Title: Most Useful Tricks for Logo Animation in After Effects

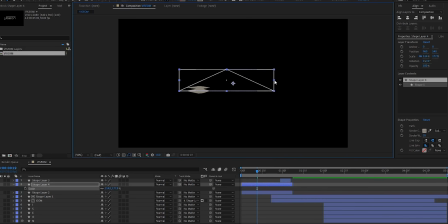Move the duplicated layer along the timeline to create a staggered effect. Adjust the thickness of the stroke to make it thinner. This will help refine the appearance and ensure the line motion effect looks smooth and cohesive. Duplicate the shape once more and offset this layer as well.
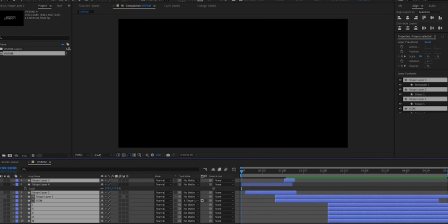This layering technique will create a dynamic line motion effect, giving the animation a more fluid and engaging appearance.
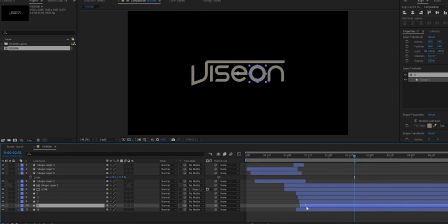Next, apply the same layering technique to the letters by offsetting them in the timeline.
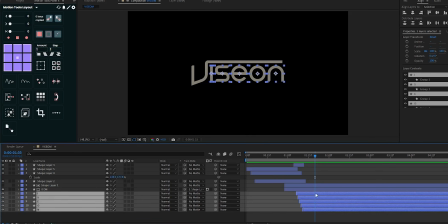Select all the letters and press P to access the position properties. Add a keyframe to set the ending position, another keyframe for the beginning position, and a third keyframe for the overshoot animation.
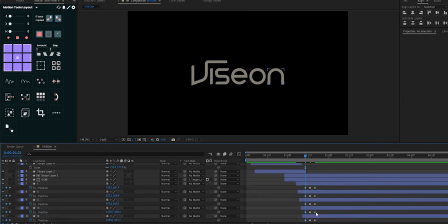You can adjust the positions either by hand or by entering values, whichever you prefer.
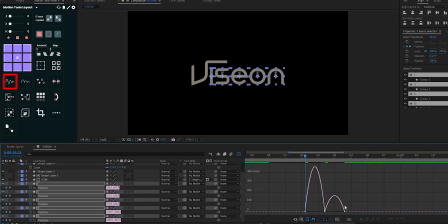By the way, I use the Motion Tool plugin, which simplifies this process. If you're interested, I'll include a link in the description. After setting the keyframes, adjust the graph editor for a fast start, deceleration in the middle, and a quick ending.
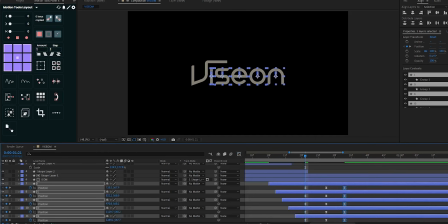Make sure to fix the keyframes to match the timing and position of each layer for smooth and synchronized animation.
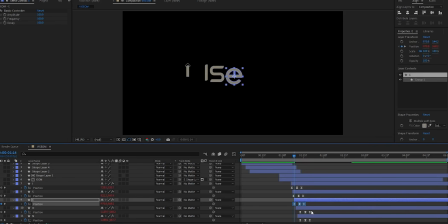This is the most common workflow for creating minimalistic logo animations. Now that we've completed all the steps, let's preview the animation and see how it all comes together.
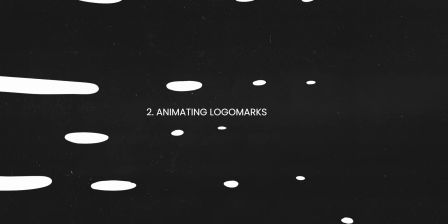It looks nice and smooth. Now, let's shift our focus to a different logo style. Animating logo marks is another common technique that many designers use.
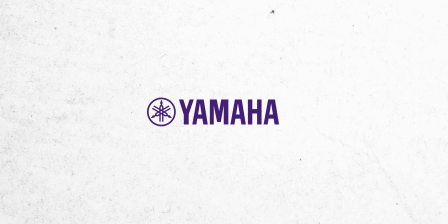In this example, animating a logo mark will create a nice, cool reveal that adds more personality to the design.
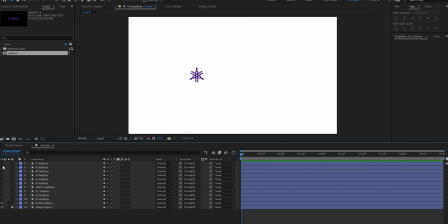To make the reveal more surprising, it's helpful to add your own shapes to the animation.
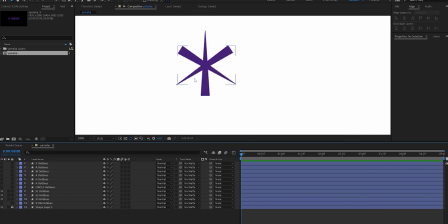For example, these 3 shapes will kick off our animation, adding a unique touch to the reveal.
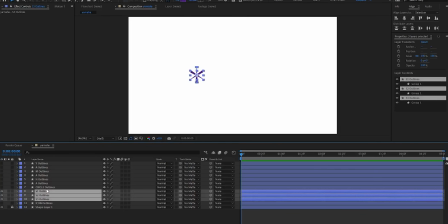Select the 3 shapes and press P to open the position properties. First, add a keyframe to set the final position where the shapes will end up.
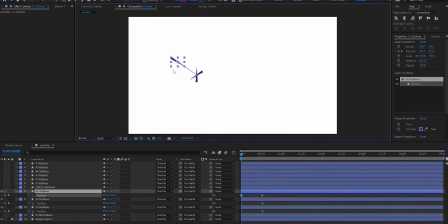Then, adjust the starting position by dragging the shapes with your mouse to their initial locations. This will help create movement in the animation. Next, open the graph editor to refine the motion.
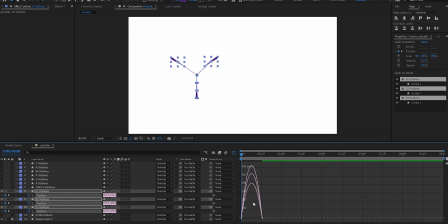You can select all the keyframe points together and adjust them to create smooth motion curves. This ensures your animation has a natural flow.
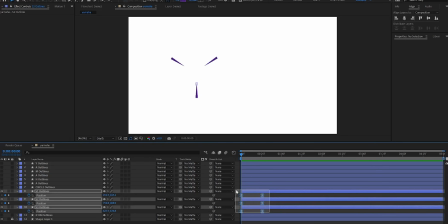To add more variation, offset the keyframes slightly for each shape to create a staggered effect, making the animation more dynamic. Once you're happy with the positioning, pre-compose the layers to keep things organized.
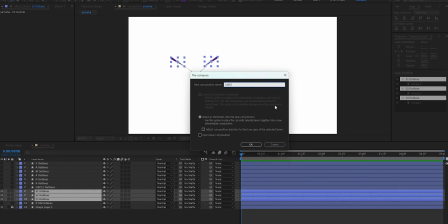Remember to enable the continuous rasterization, the small star-like icon, to maintain the sharpness and quality of the shapes as they animate.
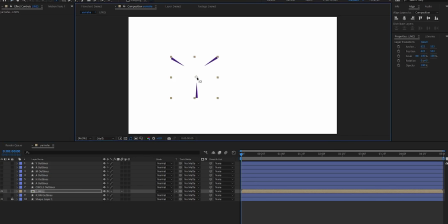Next, adjust the anchor point by pressing Y to activate the anchor point tool and move it to the center of the shape. This will ensure that the rotation occurs around the correct pivot. Once that's set, press R to open the rotation properties.
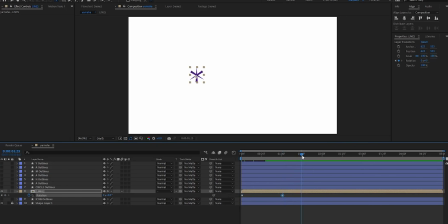Create 2 keyframes to lock the initial position, ensuring the shape doesn't move. Then, add a 3rd keyframe and adjust the rotation slightly to the left to begin the movement. After that, create another keyframe and rotate the shape slightly to the right, giving it a natural back and forth motion.
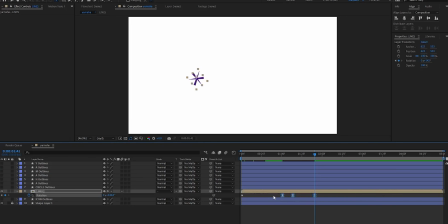Once you've set your keyframes, open the graph editor and adjust the curves to refine the motion.
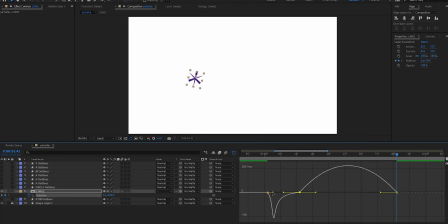You want the rotation to feel smooth, with a gentle start and end to avoid any harsh movements. This will help create a more polished animation with subtle, natural motion.
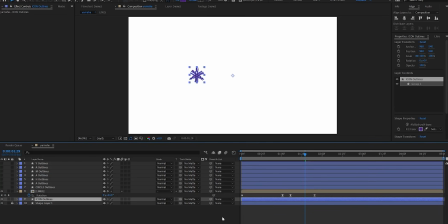Next, let's make our icon visible by adjusting the layer's start position in the timeline. Once the icon is in place, fix the anchor point by pressing Y and moving it to the center, just like we did earlier. After that, press R to open the rotation properties. Add a keyframe to set the final rotation position of the icon.
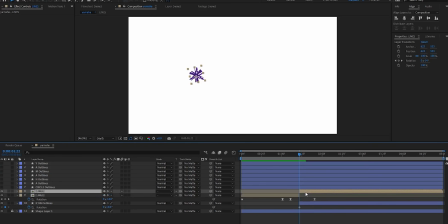Then, create another keyframe earlier in the timeline and rotate the icon slightly to the left. This initial rotation will help transition the shapes smoothly. Adjust the graph editor to refine the timing and motion, aiming for a slow start and a smoother finish. This will complete the morphing transition between the shapes, making the animation feel more natural and fluid.
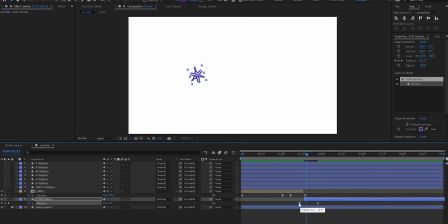Finally, insert a keyframe in the middle of the 2 keyframes and adjust the rotation for an overshoot effect.
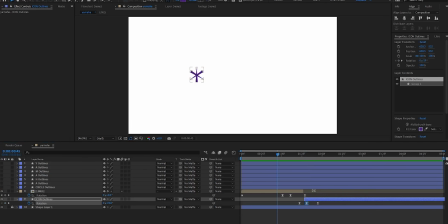This will make the icon rotate a bit further before settling into its final position, giving it a more dynamic, lifelike transition. Now, let's animate the circle to complete the logo mark reveal and add the finishing touch to our design. Move the circle layer forward in the timeline to align with the middle of our logo mark reveal.
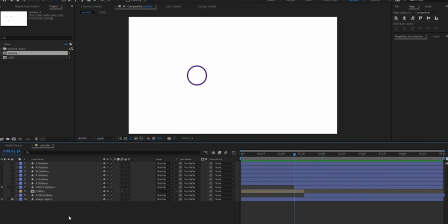Then, select the pen tool and adjust the stroke to overlap the original circle.
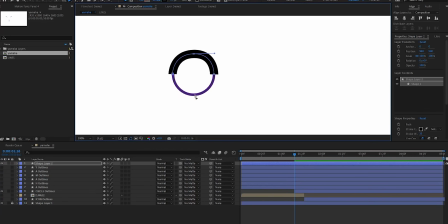Start drawing over the circle shape. It doesn't have to be a perfect circle because the animation will sync with the original, perfectly drawn circle.
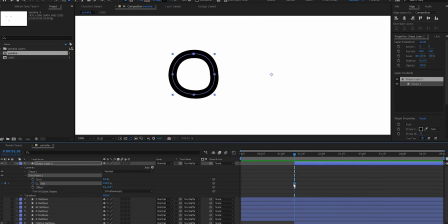Next, add a trim path and set keyframes for both the end property with values from 0 to 100.
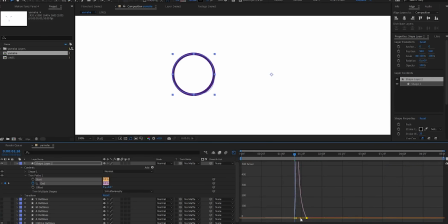This will animate the stroke drawing of the circle. Ease the keyframes and adjust the graph editor, just like we did earlier, to create a smooth animation.
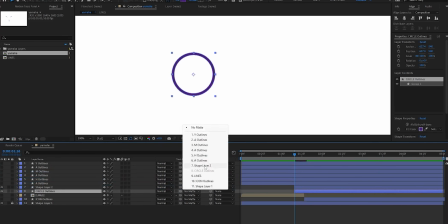Finally, apply a track matte to the original circle layer, and our circle animation is ready to complete the logo mark reveal.
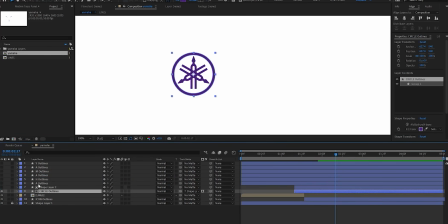Next, pre-compose all the layers except for the letters.
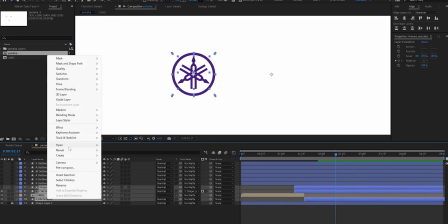This will help keep the timeline organized and make it easier to manage the overall animation.
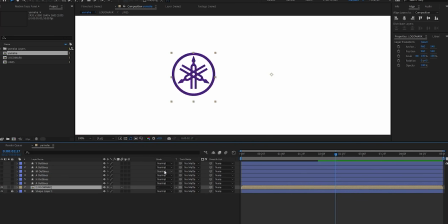Now let's add keyframes for the scale and position properties to ensure the animation is centered in the middle of the canvas.
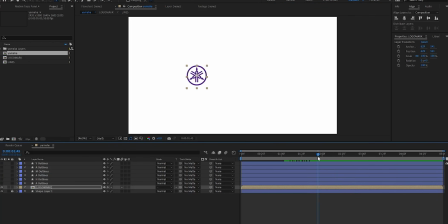Start by setting keyframes for the initial position and size, then move forward in the timeline to adjust the end position and scale so that the animation is perfectly centered. Next, open the graph editor and refine the curves for smooth, natural motion.
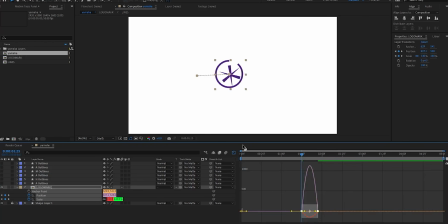This will help ensure that the animation transitions smoothly into the center of the canvas.
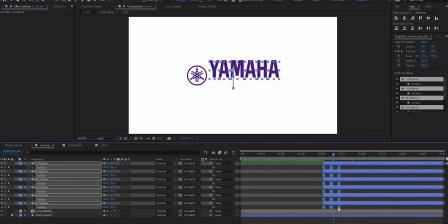Once you've adjusted the graph to your liking, we'll be ready to move on to animating the text, adding the final touches to complete the project.
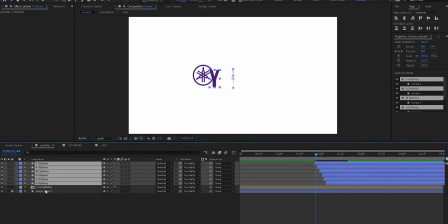You can use the same text animation technique we applied earlier, as it fits seamlessly with the overall animation style.
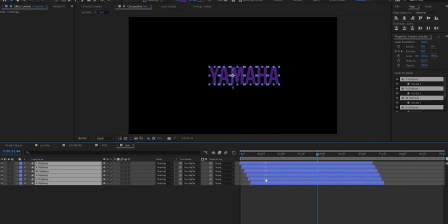Next, pre-compose the letters to keep your layers organized.
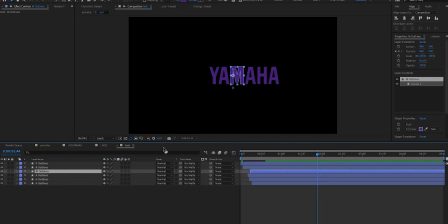Then, add opacity keyframes to the layer to make the letters gradually fade in and appear smoothly on the screen.
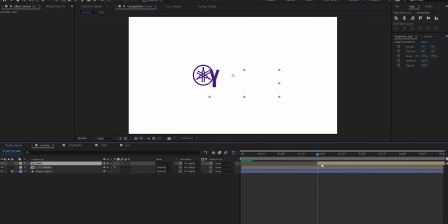And that wraps up today's video. I hope you enjoyed the process and picked up some valuable new skills. If you found this tutorial helpful, don't forget to like, comment, and subscribe for more content. Now, let's take a look at how everything turned out and see the final result in action.